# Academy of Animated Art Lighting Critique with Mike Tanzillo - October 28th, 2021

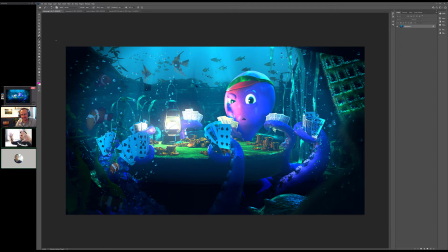[20:43]
I think it was even in Shake. It may have not even been Nuke, but he had everything, every node within one. He hated like scrolling around and navigating around, so it was literally just like a ball of nodes in the middle that were kind of going all over.
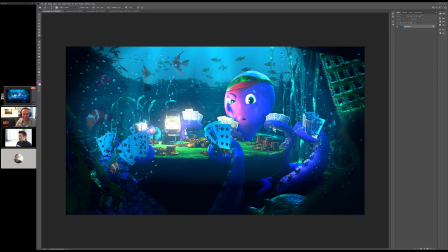[21:00]
It was like yarn or thread that was incredibly tangled, like a necklace that's been at the bottom of your drawer for 13 years, and you have to pull it out and unwind it.
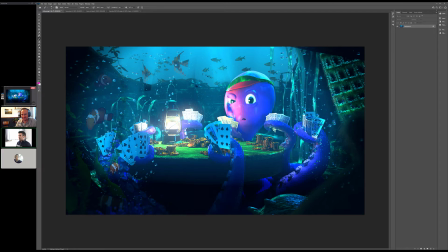[21:12]
It literally took me like 4 hours one day to be like sliding the nodes around and just kind of like expanding it back out into a tree type structure. And I saw him, I was like, dude, what? He was like, this is how I work, man. I'm sorry. And I was like, that's bananas. Anyway. Yeah, I think I have to be organized. Good. Yeah. No, I will.
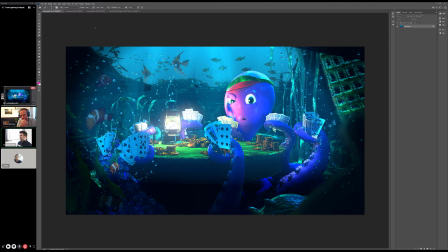[21:31]
Yeah, I'm sure. But it was bananas. I was like, dude, how do you work like that?
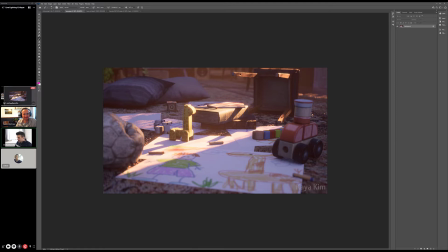[21:38]
Okay. So Cleber, and I think we just have Kaya left. Let me just double check and make sure I'm not missing anyone in the,
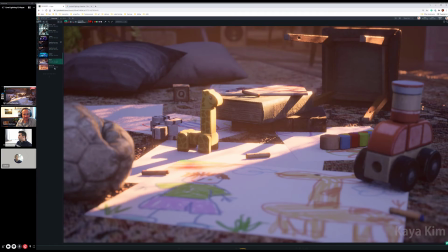[21:45]
because I think, yeah, Stephanie, we got Cleber, Kaya. Yeah, okay, cool. Kaya, I will take a look at yours over here.
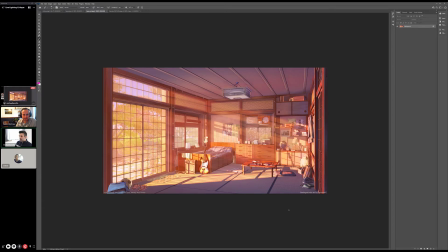[21:51]
So we've got your reference. Really, really beautiful light coming in here.
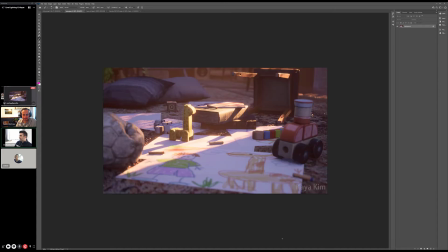[21:57]
And then we've got this. So I actually like your color scheme a little bit better.
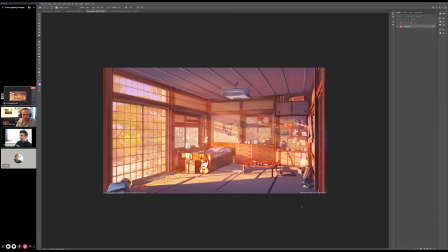[22:03]
I think that these fill values are a little bit too lifted. They're kind of flattening out. But with yours, we're getting some more dark values down here that look really nice.
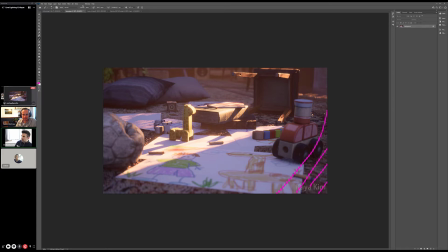[22:10]
I think we could probably vignette and get a little bit darker here on this edge and a little bit darker here on this edge. Maybe some ambient occlusion in the shadows too, if you don't have that already, because it feels like this crayon might be a little floaty and a little ambient occlusion might ground it.
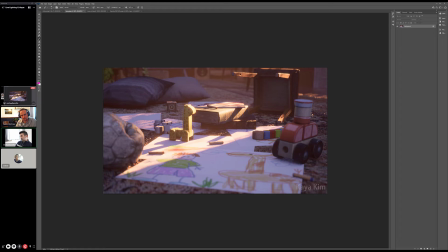[22:26]
One of the techniques that I've seen be done recently that I think is pretty cool is when you have
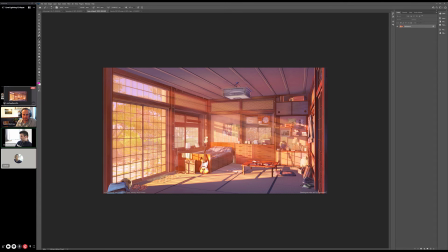[22:34]
like very bright sunlight that's kind of coming in and passing through a window or some sort of screen like it is here.
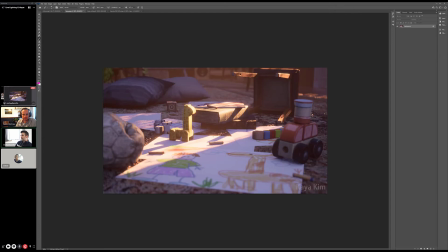[22:39]
One of the things that happens is there's kind of this burning of the edge of the shadow that happens from like very, very, very bright light. And the way that you light that is you have like your normal point light out here that's shining and creating this shadow.
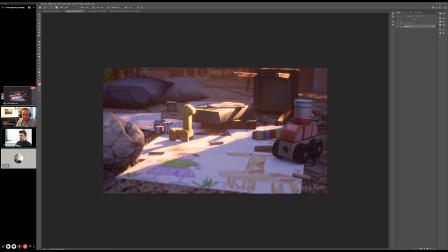[22:57]
I've seen people also do a second light in the same location, larger, like much larger radius, like and much more saturated warm. And what that does is it kind of creates this bleed right in here that works really, really well, and it will allow you to kind of simulate this type of bleed, but you know,
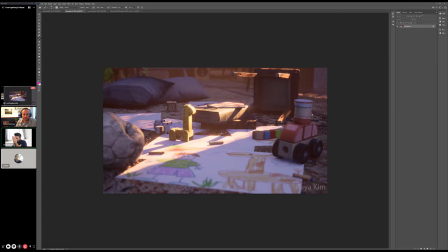[23:17]
we're obviously looking much closer up. So you can kind of see that like there's the hard line, and then it's just like a little bit of softness along the edge of it, which, let me do it. Sorry, hard line, a little bit of softness, that's just like a warm, it's like an inch, maybe an inch wide bit of just like really kind of warm explosion of light coming out of there.
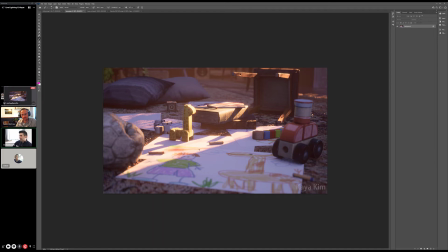[23:35]
Because what I'm seeing is a really bright light, and I think this value for the key light is really good, but we're missing some of that, like, because when it gets this bright and it hits, like there's going to be energy in that bounce as it bounces up here and kind of fills in.
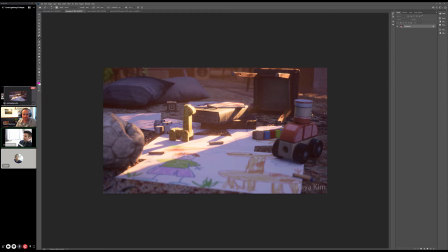[23:49]
So it's just like a little bit more of that warm bounce light in these objects that are in the key, right? The glow is looking good. I'm trying to think if there's a way compositionally that we can,
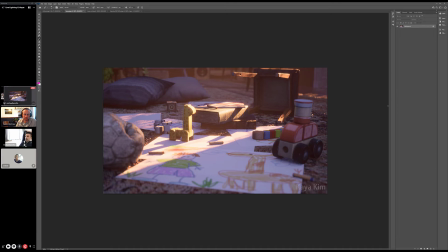[24:05]
just looking, because there's like everything's kind of happening in here. There's just there's a lot of visual attention in this region, but then like here there's just like this big open space.
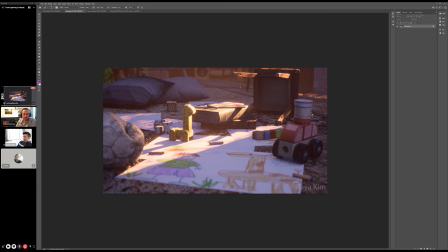[24:19]
I almost want to plug that in with something, either like another pillow, or if you have a different object to kind of fill in this spot right here. I think that would look good to kind of just border this here, and then we'll darken here to border that.
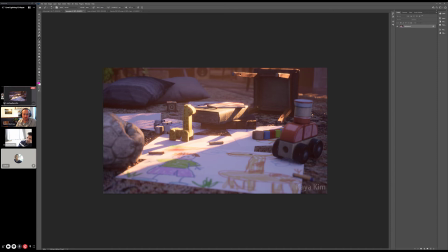[24:40]
Looking at this chair too, I think that the chair could potentially slide back into space a little bit too, because then that would pull the shadow back and create a little bit more light in here. And then so these shadows here look really good.
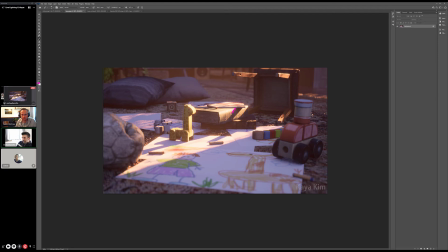[24:58]
This one feels a little bit tight. It's like a little bit too tight. So if these softened just a touch and that one softened a little bit, I think that would be fine.
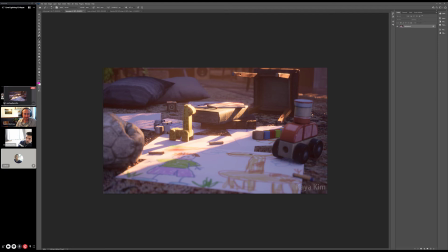[25:10]
And then don't be afraid to work, because again, in these shadow areas, don't be afraid to work some specular lights in here to act as like they are reflecting things in the room that are being hit with a key light too.
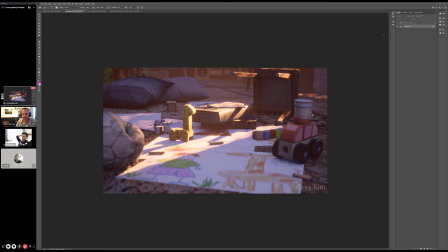[25:25]
So that could be kind of cool. Cleber or Justin, do you guys have any other thoughts? This is good. I think the haze in the background is starting to look really good, like that's way back there. I don't know if that's a plate or if that's actual geometry, but it's really nice back there.
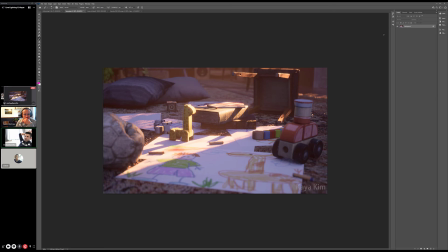[25:44]
Yeah, I agree. I think it's geo. Would be my guess, but I could be wrong. Yeah. I really like the lighting. Yeah, it's got a mood for sure. Yeah, sometimes, like I said before, sometimes I see other things that. Mm-hmm. I also
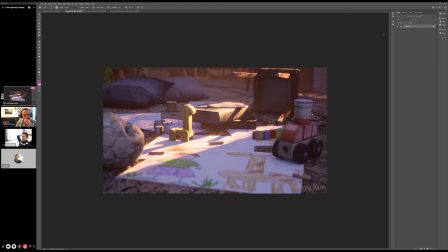[26:04]
I'm not sure if that gray song you call it's the red ones. It look like it's floating a little bit. Oh, the crayons? Yeah. Yeah.
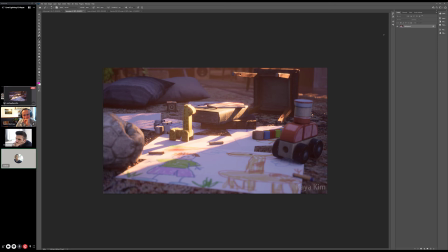[26:19]
Yeah. Just make sure that those are grounded. They could be. Yeah, and below the paper, I see all clear. I feel that's a little bit I think the mattress. Yeah.
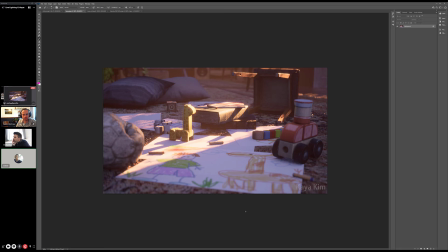[26:34]
The hug on the floor. Yeah. It's so it's a lot of information. Yeah. The detail is a lot of information. Yeah. That's tough to replicate. Yeah. But I like the lighting. Yeah, I do think that getting a little shadow under here would be good too.
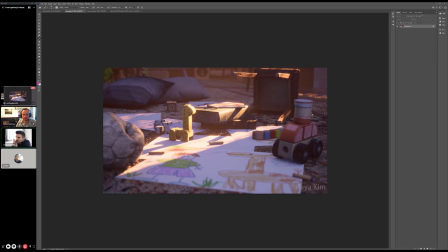[26:51]
I love the kid's drawing in here really does a lot of it does a really good job of helping the scene feel more organic and less like hard edged. I think that's really smart.
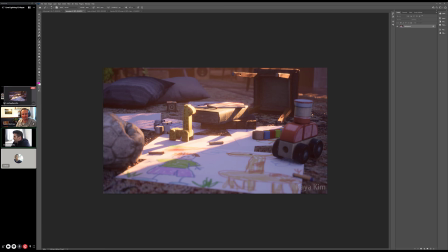[27:06]
I think having some drawings in your, like because you get the feeling of a human hand in there, which you don't always get from CG scenes because it's all like very mechanical feeling. That's cool. All right, great. All right, great job today, everybody.
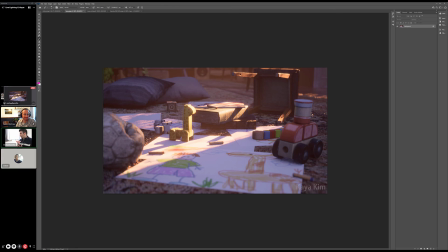[27:22]
And Cleber, I look forward to seeing your layers for tomorrow, and we will see you all back soon. It is quite big, so I will share Google Drive. Yeah. For you, a Google Drive link. Cool. I still trying to. So next month, I think I'm going to open up a new lighting challenge.
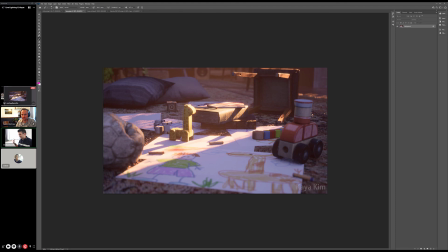[27:40]
That's not the lion animation, because I think we're going to put a pause on that for the time being, just because I just got the fur cache for it, and I swear it's 140 gigs, and I was like, I'm not. That's a lot to put on everybody, and I'm not sure that's what we want to do.
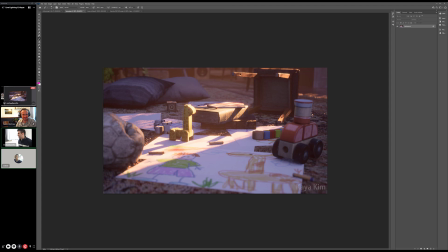[27:56]
So we'll do something nice and simple, I think, for the next one. We've got a really fun asset that I've had for a while. That I've really wanted to share with everybody, so we'll get that. For the lion, I was thinking on my planning.
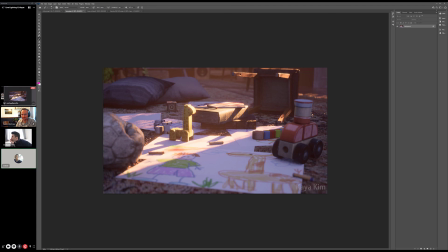[28:11]
Mm-hmm. I was creating my own fur too. Yeah. Yet I was planning use the hero characters on the front, and maybe the background I'll be using maybe Unreal just for the background.
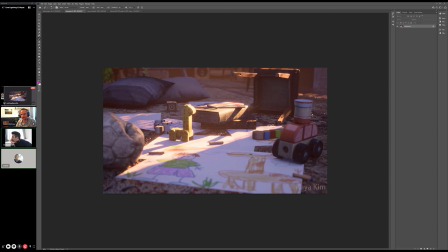[28:25]
Oh, that's smart. They have the scene for Australia. Yeah. That's very kind of where lions could be. That's really interesting. So maybe I will making like the background using, I think they use in Mandalorian or in the Star Wars.
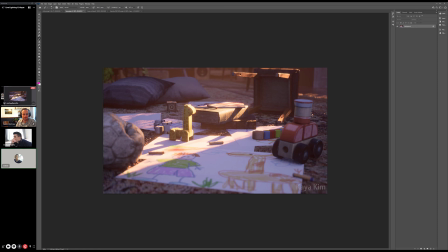[28:42]
So the background would be maybe Unreal, and the foreground I will have to match what I see in Unreal. Mm-hmm.